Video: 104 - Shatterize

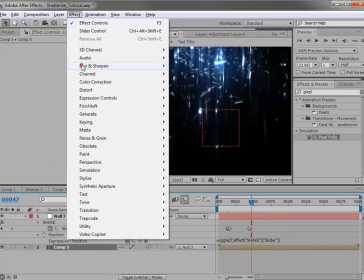And finally, just maybe we'll add a quick box blur as the pieces kind of fade away.
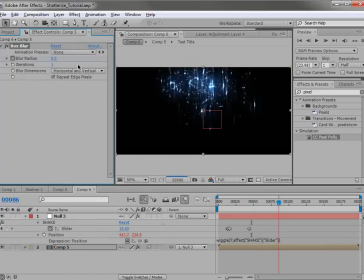So we'll turn that on and just turn this up to a lot, maybe 40 or so like that. And that way it just kind of depletes away. I mean, that was just something I did. You don't have to do it, or you could do something else.
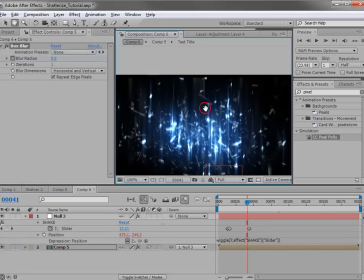Now to fix this problem where the pieces go away, we like to use motion tile and put that down there. So basically what's happening is the layer's being shifted, so we'll mirror the edges and then extend the edges.
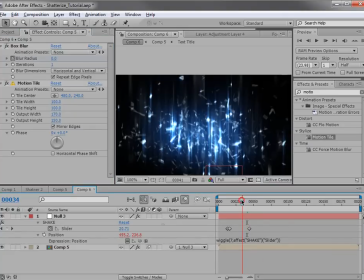You can also scale it in or crop it too.
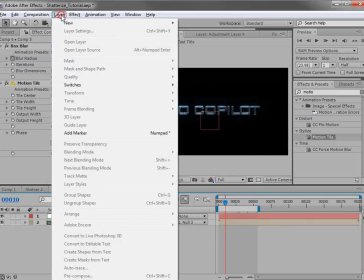One thing I will do actually to serves a dual purpose, so I'll create a solid,
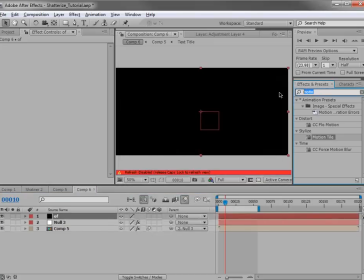and we're going to add a plugin called Optical Flares.
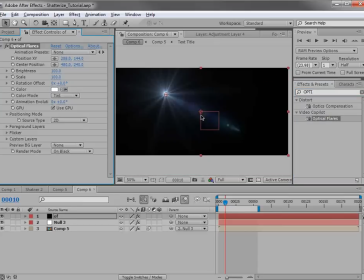It's a plugin by Video Copilot for creating some cool lens flares.
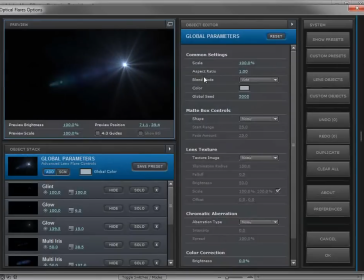We'll go into the options. Now we can create our own lens flare, or we could come over to the presets.
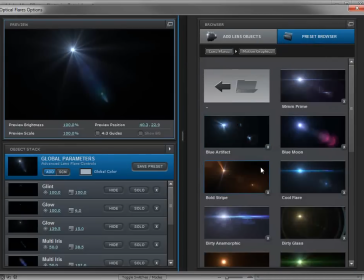We'll click on motion graphics, and we'll use this 50mm prime here.
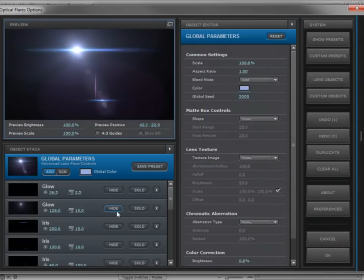Now you can go through and just hide certain elements or do whatever. Pretty easy to use, very similar to After Effects interface.
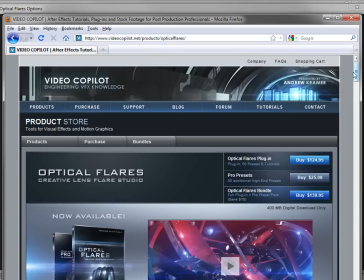And again, that plugin is available from videocopilot.net, $125.
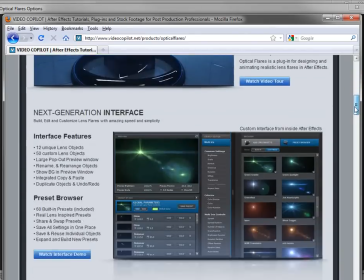Comes with tons of presets and tutorials and all that jazz.
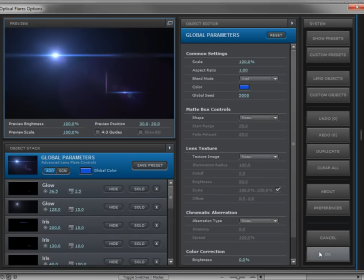So got my commercial out of the way, and we'll just come down here and hit OK. And so now we have this lens flare.
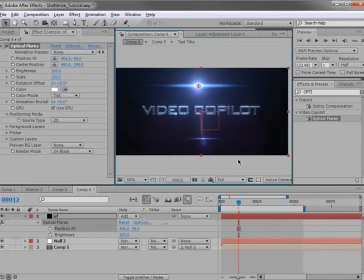I want to go ahead and animate the lens flare with the depletion of the title. So we'll go forward here, move the lens flare just about to that point, and we'll parent it to the null object because we added that camera shake. And we'll also maybe just scale it up just a little bit.
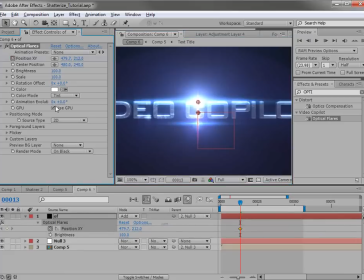And what I want to do is animate the position with the cascading effect. So as it moves down, I also want to animate the lens flare. So maybe it's helping to burn it away. Then we'll also animate the brightness. So we'll keyframe the brightness here in the middle.
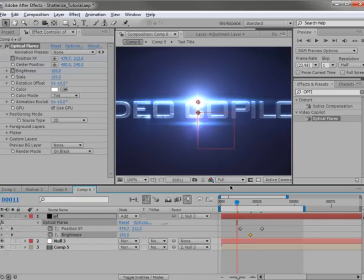And then we'll go out to the beginning here. We'll set it down to 0.
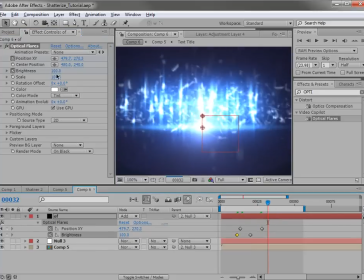And also animate it down to 0 afterwards, maybe a little longer.
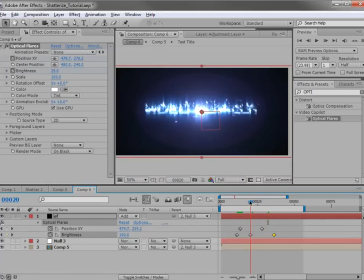And another thing we can do is maybe brighten it up at that midpoint.
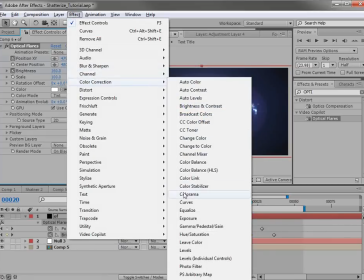I like to add some contrast to the flare.
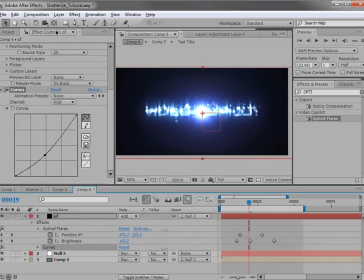Now there's this big ring that usually looks good, but I'm going to probably just go into the optical flares interface,
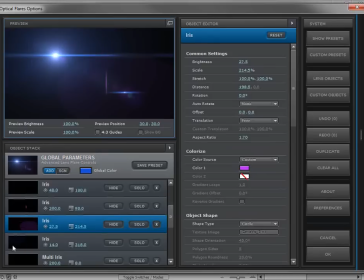find that element, these two iris. You can see the preview there, and just hide these and hit OK.
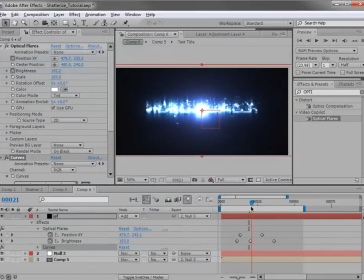So now they're not there. I don't know who made that preset, but guy needs to figure something out. Okay, looking good. Maybe even add a touch more blue into this flare. We can play with the color settings, but that does a pretty nice job.
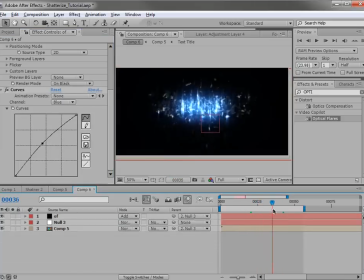Just gives it a nice polished look as it sort of burns away. And we come to the end of the tutorial every time, and I have no idea what we should be talking about because we're pretty much done. But anyway, I hope you guys enjoyed this tutorial.
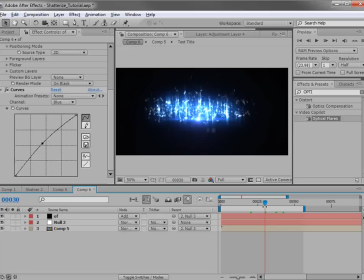Be sure to check out the website, tons of tutorials. We have the forum and, of course, the blog. A lot of cool information there. We've got the blog show coming back a little bit more. I'm Andrew Kramer, and we'll see you next time.